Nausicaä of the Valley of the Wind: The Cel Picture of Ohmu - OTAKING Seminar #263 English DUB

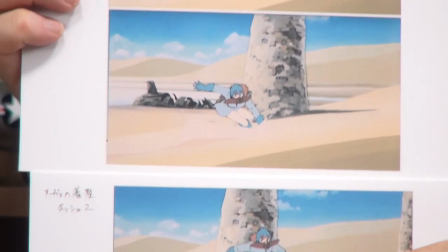But she comes down, turns right, dashes toward the center of the screen.
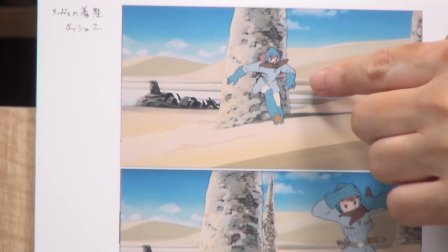But drifts slightly to this side due to inertia, to the right side of the screen.
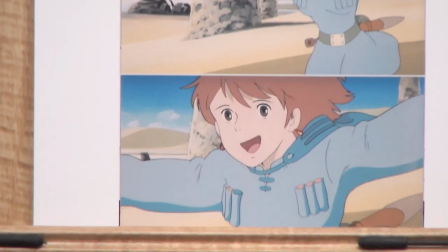So, she runs in a curve toward us. It's really a scene by an absolute illustrating genius. So the way to enjoy here as Buranaushka is at the moment of landing.
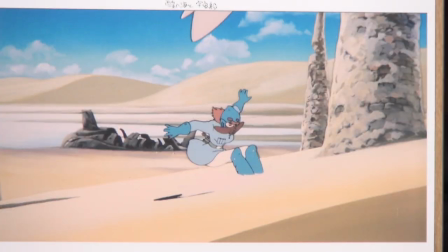When she lands, you see a foreshadowing for the climax in the background. What you see behind is the acid sea. In front of it is the wreckage of the spaceship in which all the people in the Valley of the Wind take shelter during the last battle.
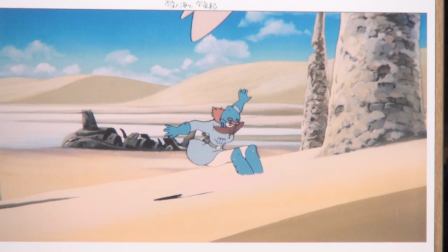So, in other words, in this first scene, it already shows clearly the situation of the last scene,
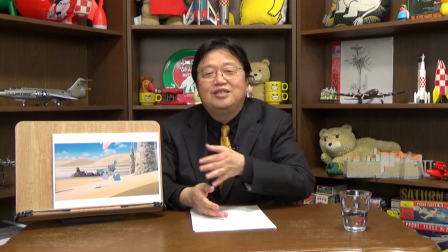where a spaceship is abandoned at slightly higher than the valley of the wind near the acid sea.
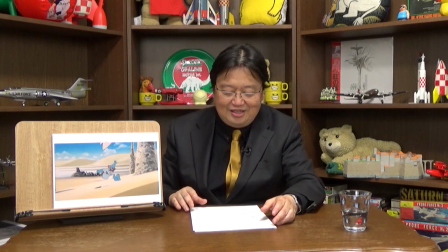And as for this spaceship, when director Hideaki Anno first saw it in the storyboard and then in the layout?
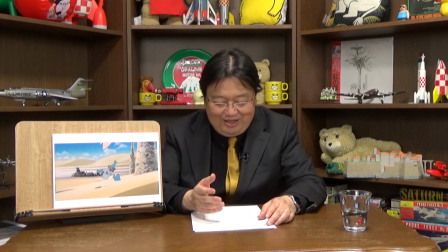Since design was so unimpressive, he said, this is more like a submarine. Can't we think again a little more?
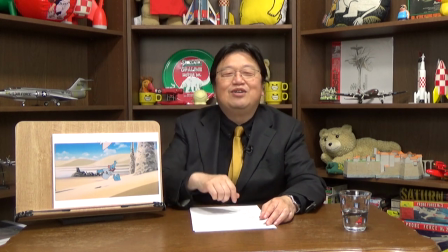But Miyazaki didn't even listen to it. Ano complained even in audio commentary of the DVD.
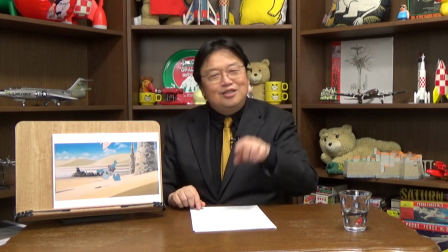Miyazaki never cares about what he is not interested in. He kept bugging us on so many things like, you guys don't study at all.
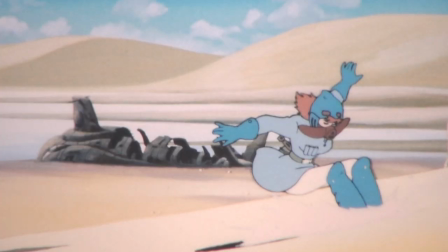You're not going to make anything good. But look at that spaceship. It's like a submarine. No good. No good. He said, well, that's really true.
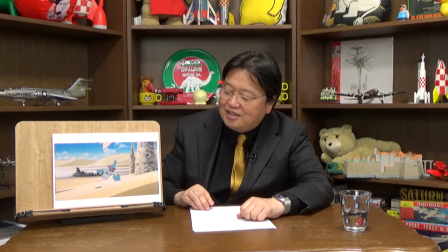In any event, Miyazaki didn't forget to show such a thing as a visual foreshadowing from the very beginning.
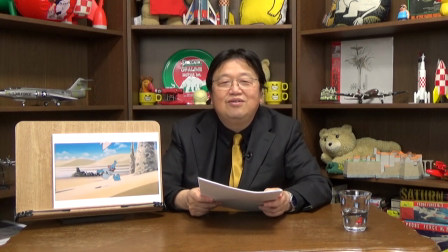This is a conversation between Yuppa and Naushika after a long absence. Naushika, I didn't recognize you, says Yuppa. It's been over a year now, Naushika answers. So they met for the first time in over a year. However, when she's asked, so how is your family, she starts looking gloomy. And she says, it's that father can't fly anymore. Yuppa is surprised. King Jil? So, the jungle's poisons are taking their toll. Narska answers, yes. Father says it's the fate of all of us who live near the jungle. And Yuppa says, I'm sorry, I should have come sooner. So, Narska's father Jil, the patriarch or the king of the valley of the wind, has been in bed from the beginning of the movie. But it hasn't been for so long. He was fine when Yupo was in the Valley of the Wind a year and a half ago. So he used to be fine, but is now in bed and can't move anymore in just a year and a half. His disease caused by the jungle's poison got worse so quickly. As she says, he can't fly anymore, it means the old man in bed in the movie actually used to fly just a year and a half ago.
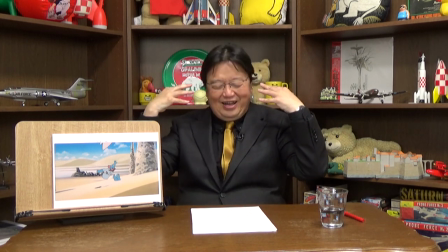When I discovered this, I thought, like, hey, wait a minute, I thought Jill was in bed for a long time, but wait,
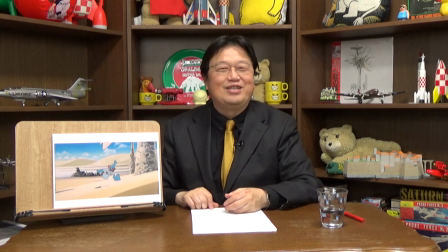can't fly anymore? means actually he flew until a year and a half ago? That was a surprise.
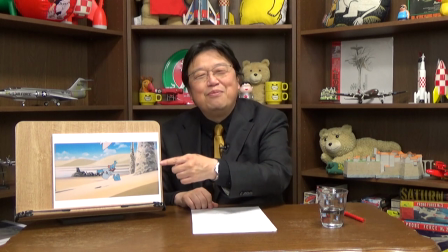So it was only recently that Naushika inherited and started flying with the Maeve.
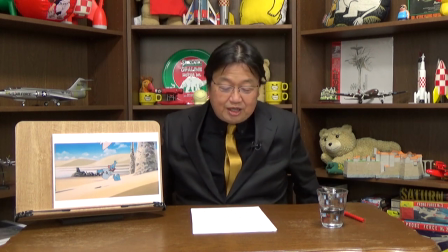I was surprised. The fate of all of us who live near the jungle, Naushika says.
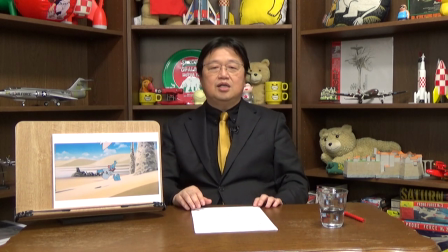This Naushika's gloomy line is also the theme of this film. In the anime, the Valley of the Wind is depicted like a utopia. A director, Mamoru Oshi, has criticized this severely, but behind the scene, as I have just said, life is quite harsh, such that people become bedridden in just one and a half years, as you realize gradually. This is because what Hayao Miyazaki wanted to do was to depict desert people, even in his debut manga. He dealt with the theme, why do humans live in such a harsh environment as the desert?